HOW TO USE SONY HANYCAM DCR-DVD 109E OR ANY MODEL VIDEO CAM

See? Now let's take a look at this.
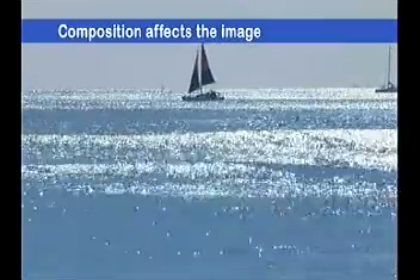(4:46)
Just by doing this to your image, you can see the sparkling ocean and how beautiful the yacht looks against the sea.
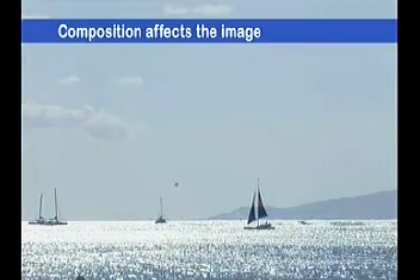(4:56)
On the other hand, if you shoot more of the sky, the blue skies and white clouds become the focus, and the great weather looks like it feels great.
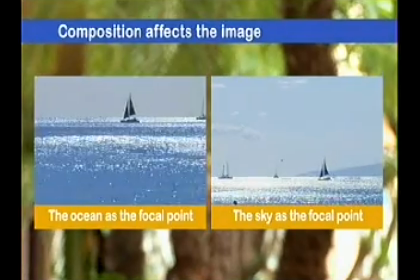(5:07)
Like you see, changing the location of the main subject in your frame is the composition of the image.
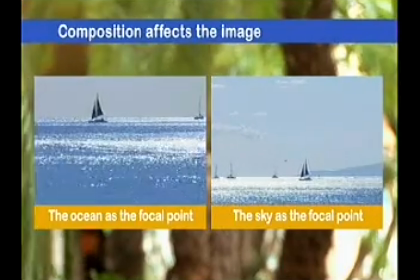(5:13)
The composition, in turn, changes the atmosphere of your shot Right, yes, I see Additionally, pay attention to composition while filming people For example
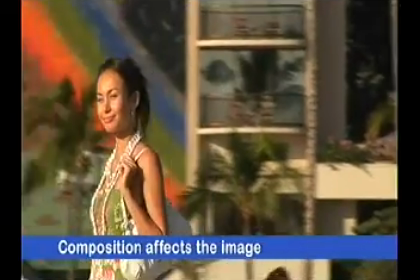(5:28)
This footage of a woman facing sideways is neither wobbly nor crooked However,
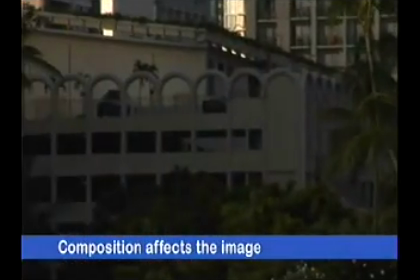(5:34)
it feels cramped Right How about now?
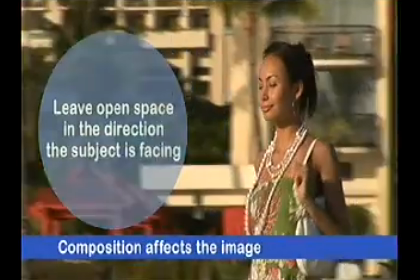(5:40)
If we put a little bit of space in the direction she's facing Look, it looks more balanced Right again Also, the angle of the shot affects the impression of the subject as well Simply put, the angle is whether you shoot from above or below your subject Take a look at this
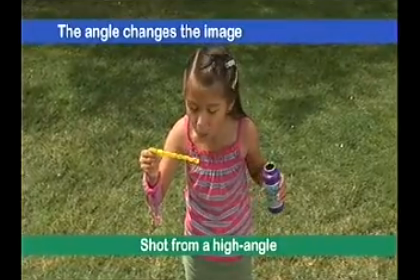(6:02)
This is footage that a father took of his daughter playing with bubbles And this is the same shot,
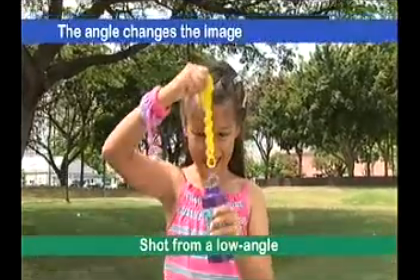(6:08)
only shot at the eye level of the child What do you think?
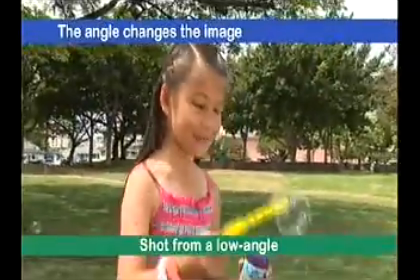(6:13)
In this one, you can see the expression on the child's face, and the child looks much cuter.
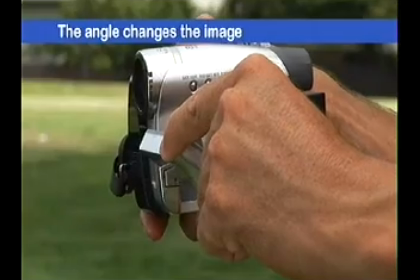(6:20)
You can change the angle of the LCD monitor on the Handycam camcorder so you can film even at this low angle.
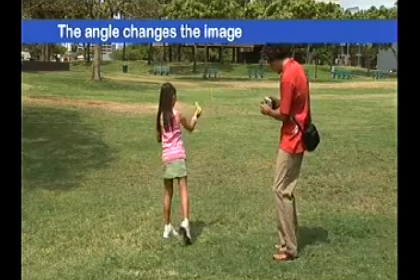(6:28)
There are many other angles to shoot from, so try out as many of them as you like.
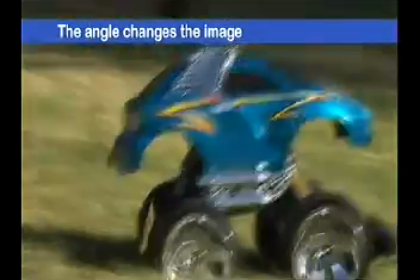(6:34)
For example, look at this footage. The low position that the toy car was shot at gives the image an intense look.
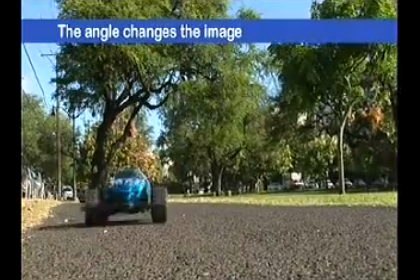(6:41)
Even a familiar scene can look dramatic when shot from a different angle
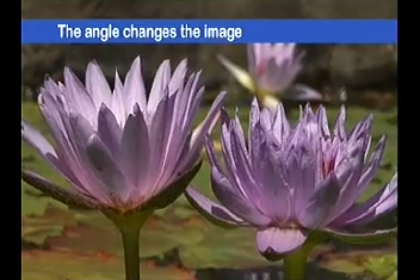(6:47)
Like this flower scene When shot from a lower angle it gives more depth to the image Since you can
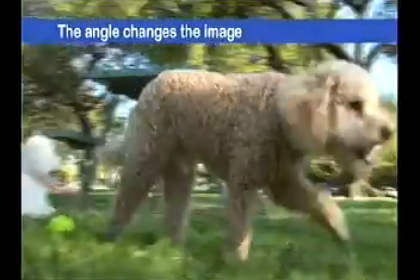(6:53)
see more than just the ground Children and pets especially look great Since their facial expressions are brought out Alright everybody In order to shoot footage that is fun and won't bore you after you've taken it There are some things to keep in mind That is to film who,
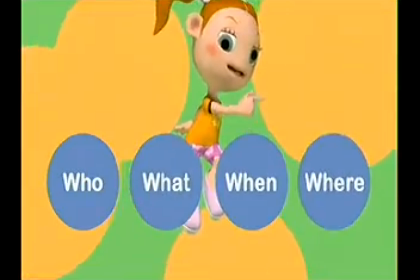(7:14)
what, when and where. Where did you film this?
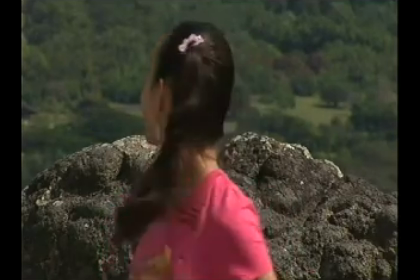(7:21)
Um, I think yesterday at the Botanical Garden. Wait, isn't that the park that had the nice view?
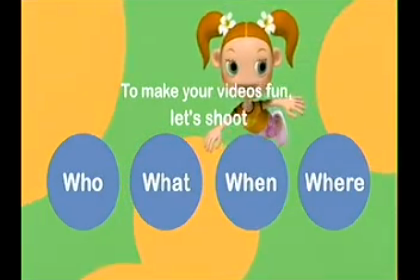(7:31)
See? When you watch the footage later, if you can't tell the who,
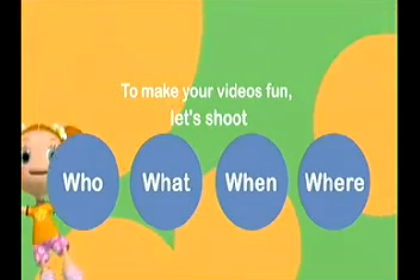(7:36)
what, when and where aspect of the video, for people seeing it for the first time, the footage doesn't make sense.
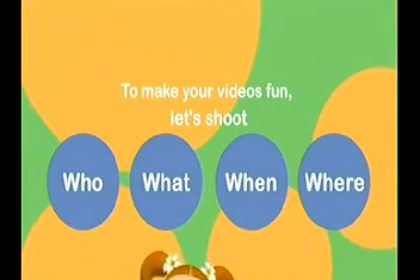(7:44)
In other words, it's boring.
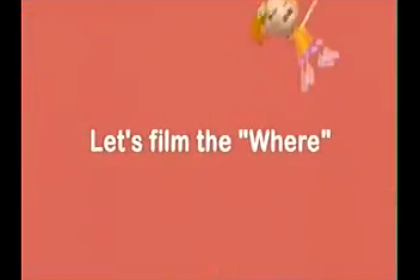Wow! So beautiful! When you come to a location with beautiful scenery like this...
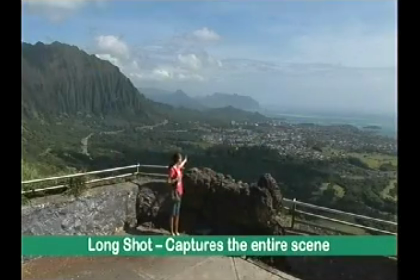(8:02)
Ta-da! What do you think? This is what's called a long shot, and it captures the entire scene. If you film the entire scenery or situation like this, you can easily identify the where. But I can't really tell much about her. True, but wait and see.
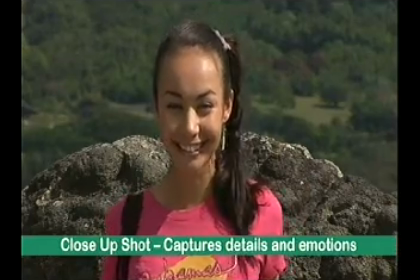(8:26)
Oh, I see. When you put the various cuts in order, you can tell a lot.
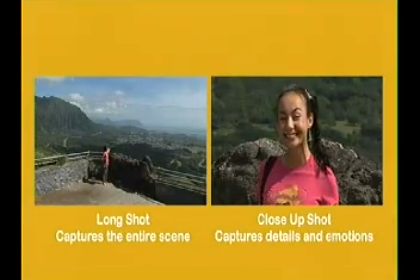(8:32)
You can tell where you are and who came there, and even the expression on her face.
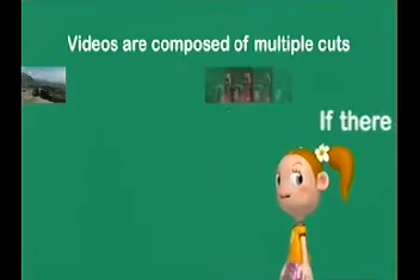(8:39)
After all, movies are composed of multiple cuts. They come one after another to create the whole movie.